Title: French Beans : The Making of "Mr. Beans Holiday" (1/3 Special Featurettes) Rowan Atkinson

And in the past, where you saw people like Chaplin and Keaton do silent comedy, they would do hundreds and hundreds of takes of their routines.
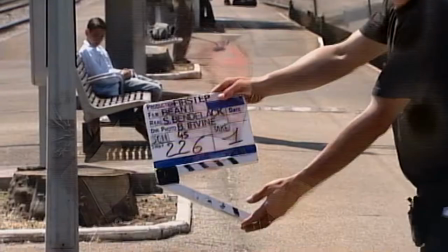(4:11)
And in fact, although we do spend quite a lot of time doing it, it's probably quite rapid in comparison. France is a very, very big country with a relatively small population over its land mass.
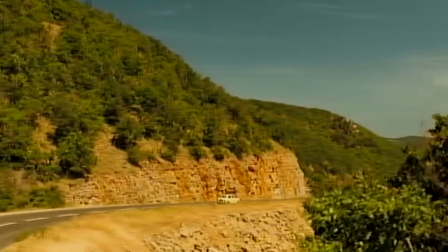(4:24)
And there are many, many big and spectacular and beautiful vistas which we have tried to capture.
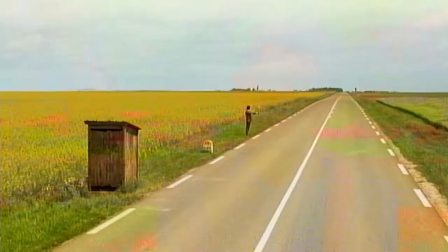(4:31)
Some extraordinary constructions, some extraordinary architecture, some great landscapes. Landscapes in particular I think we've been trying to capitalize on. because there is something inherently funny about this small figure of Mr Bean set in this vast context. Scale was something we wanted to embrace for the film so that it had that sort of, that size.
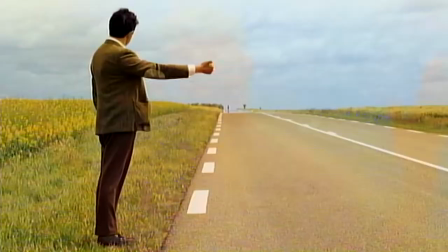(4:53)
And one of the things you do see is Bean in space. And I think that's very strong. I mean, because Rowan is such a good physical performer, I think that's something that is very strong in the film, that you see his full figure within a larger context. I think in cinema, when you're blessed with a big landscape, Um, to have a little figure being funny in a big space, you know, gives your film the scale it should have.
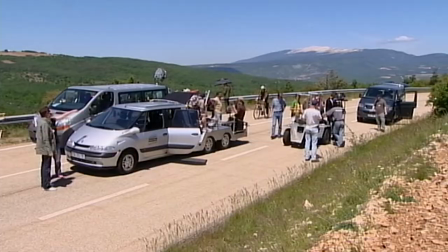(5:19)
When you're backed with this beautiful Provençal landscape and the sun's shining, there's great scope for you to place your figure in such a way that you can exploit this huge space. Here we are in Cavillon, again. We were at the railway station. Now this is doubling for, um... a town in southern France where Bean goes into various music queues that come via the music stall over there and there's no money received by Bean for all his efforts dancing to all these tunes and and then Puccini comes on but Bean O'Carrou and money just flies into the handkerchief the best thing I like about filming is just to be on the camera it's just really great to
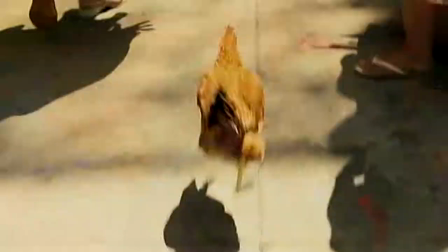(6:03)
see the camera it wasn't
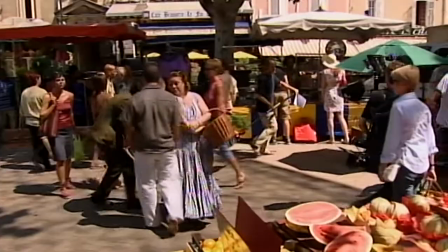(6:10)
particularly inspired by one of the French comedian Jack Tattie's most famous movies called a Monsieur Houlot holiday because in many ways the essence of a Monsieur Houlot holiday was that he was traveling for five minutes and was on the beach for an hour and a half in terms of the film's running time
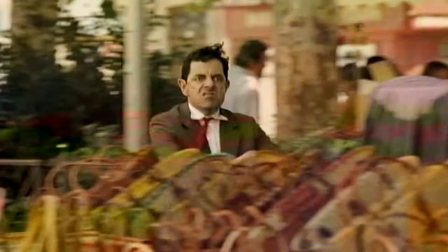(6:27)
whereas you know we travel for an hour and a half and then we're on beach for five minutes so it's i think it's an inverse of
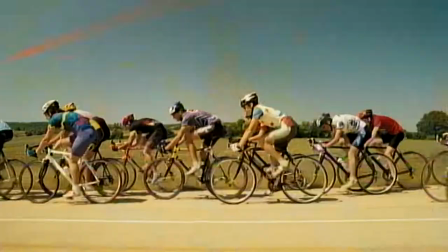(6:34)
that film if it's anything there's a tatty homage in my mind in the cycling moment where bean overtakes the peloton and uh and he's cycling up and then then you go to cut to the wide shot and he's down like that and for me that's very reminiscent of that the tatty film where
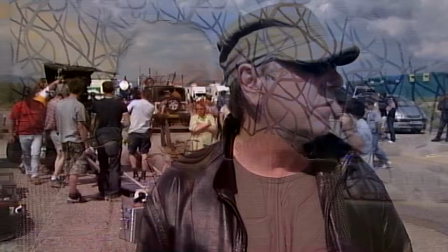(6:50)
he plays the postman you know the jour de fete What we're doing today is a chase
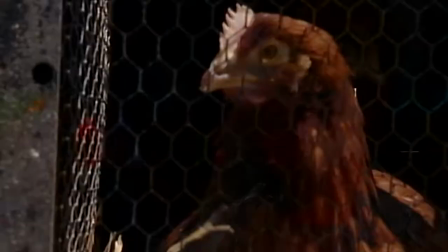(6:55)
sequence involving Mr. Bean and a chicken.
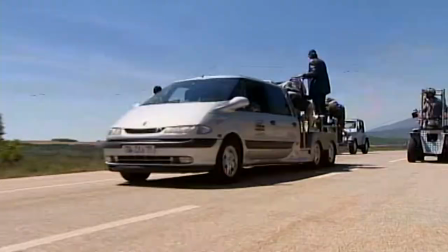(7:00)
Unfortunately, the chicken's been put on a chicken truck and Bean's nabbed someone's bike and pedals after it.
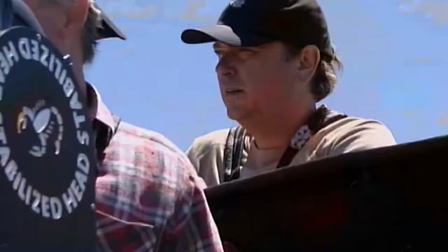(7:09)
And the reason you see all of this paraphernalia behind me is because we have to do certain shots which
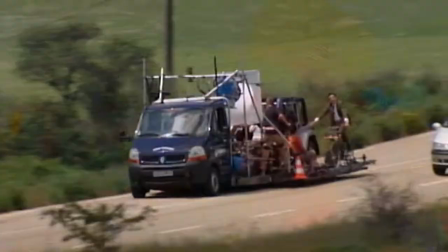(7:17)
involve Bean catching a lift on a Jeep to make him go a bit faster so you can actually catch up with the chicken truck.
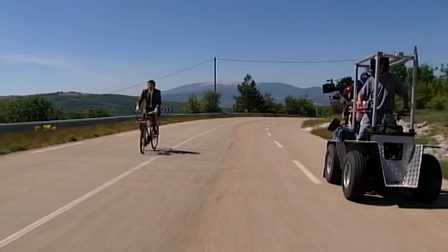(7:25)
And so all of these rigs you see are here purely for fractional moments of action, i.e. catching hold of a jeep, the jeep breaks, you see bean loops forward, and it only takes us three or four days to achieve the 30 seconds we need.
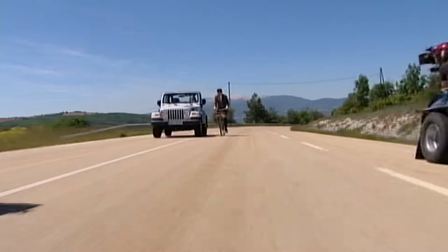(7:41) And action!
I lived in France for a long time, so the France that I felt should be betrayed was a very modern France. France, which has very slick trains, you know, it's extremely urbanised. One of the things that we talked about a lot was the idea that Bean might have a rather cliched idea of what France consisted of, which perhaps he sees in the, for the first time, he sees in the commercial. What are we doing here? In the middle of Provence, in this beautiful place. Well, we're currently finding Bean waking up in a hay car.
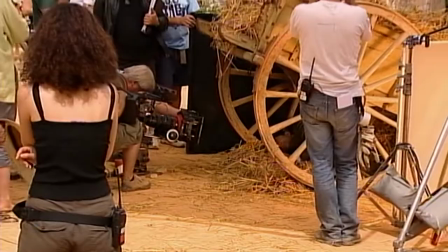(8:20)
And he sees this beatific Provençal scene, not unlike a Man on the Source movie.
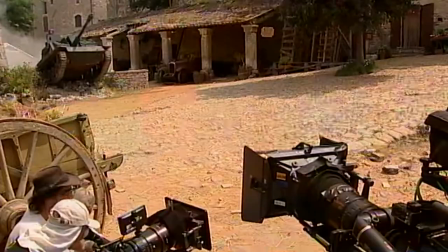(8:26)
He's amazed and suddenly out of nowhere comes a tank and several Nazis. Ipède is the moment where Bean wakes up and realises that he's in France as he imagined it to be,
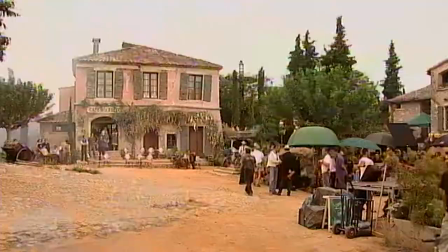(8:39)
which is a romantic English notion of France. and it turns out to be a 1940s film set so
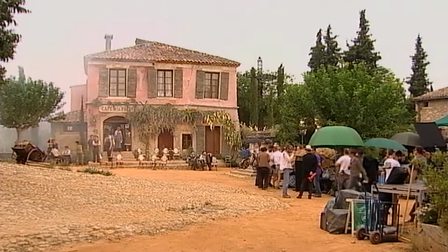(8:46)
we've found a rather beautiful village and built a cafe down one side of what was a three-sided square so that the tank can roll in and blow the front off it.
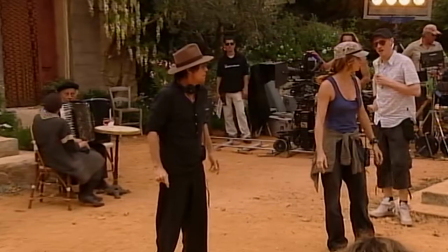(8:57) Where's my explosion?
Blowing up a building means you have to make sure no one else gets blown up and so all the old
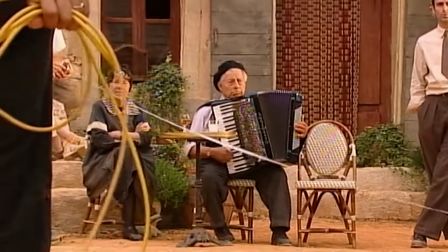(9:04)
people that were there playing accordions and drinking pastis had to do a place by young,
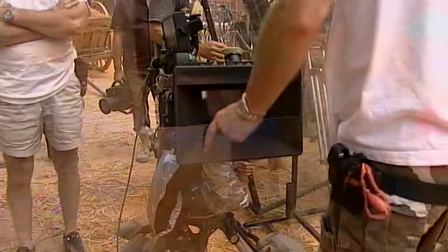(9:09)
fit men that could take a few hits for some material. So when they crouch down, it's a lot of young, fit stun men.
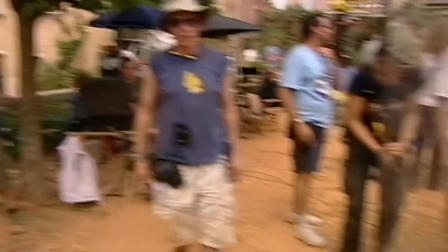(9:17)
When they come back up again, they're old and beautiful. The piece that we blow up is made of totally soft material.
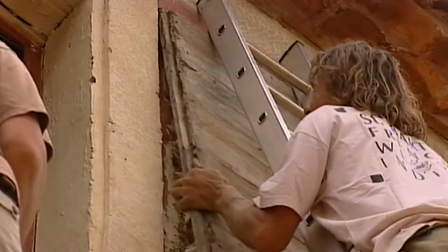(9:26)
So that bit has to be inserted, and it's made of cork and plaster without any binding,
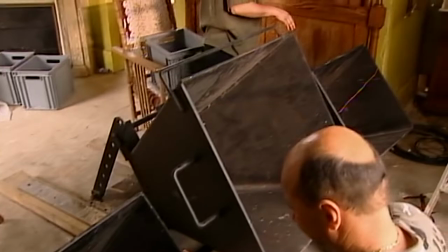(9:33)
so it doesn't form chips, and all the timber is balsa. And then it's treated pretty much in the ordinary way.
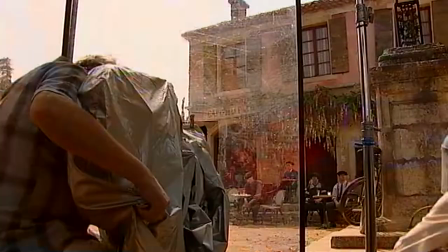(9:40)
And then the effects guys hit it with a charge and a huge woof of air, which gives it the effect of being blown to smithereens.
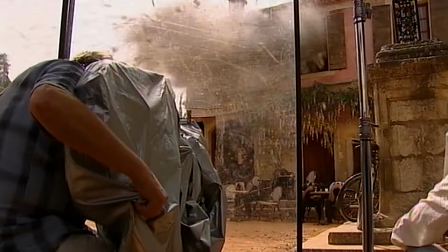Bean has a video camera, and part of the narrative of the film is told through the images that Bean takes on his video camera.
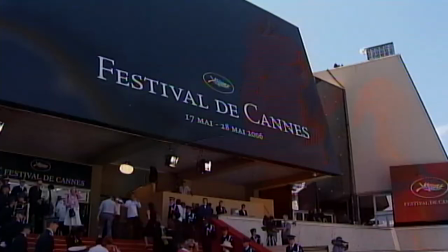(10:04)
Then there's our main film, which we're seeing the whole thing through, and the two things meet at the end in a cinematic festival.
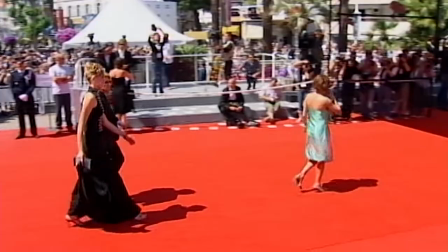(10:13)
which takes place in Cannes and we shot second unit during the festival and
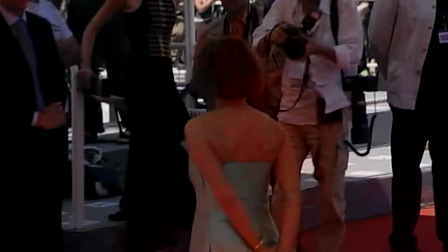(10:17)
grabbed some stuff on the red carpet and the Cannes authorities were very graceful and allowing us to do that.
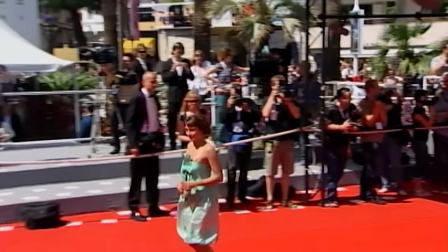(10:24)
Cannes is really like there's so many people come here on holidays so there's always a lot of people during the festival it's like 100% more but there's always a lot of people it's always sunny the sea is always here it's beautiful
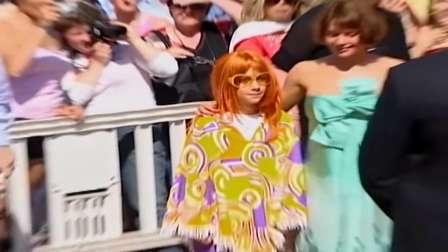(10:39)
and yeah it's cool to be here it was a very
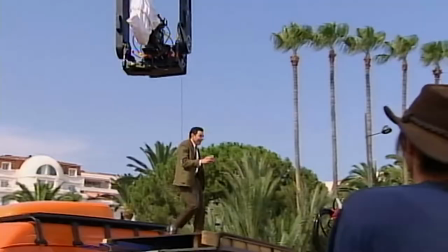(10:44)
hectic schedule it was a very hectic bit of shooting but I think the results are good I think I think it's a very nice film to watch
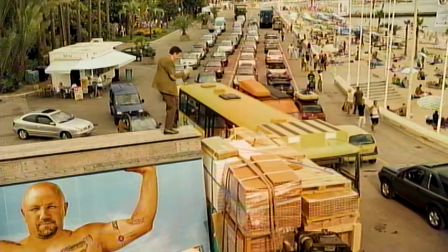(10:50)
I think it I think it's it's very beautiful I'm very glad that we've made a pure version of it you know because I think that the
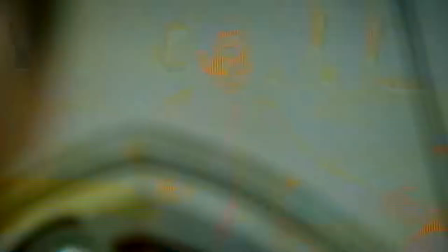(10:56)
character wanted it and in a funny way first film although it had great merits and all the rest of it didn't didn't and give it the purity that the character deserved.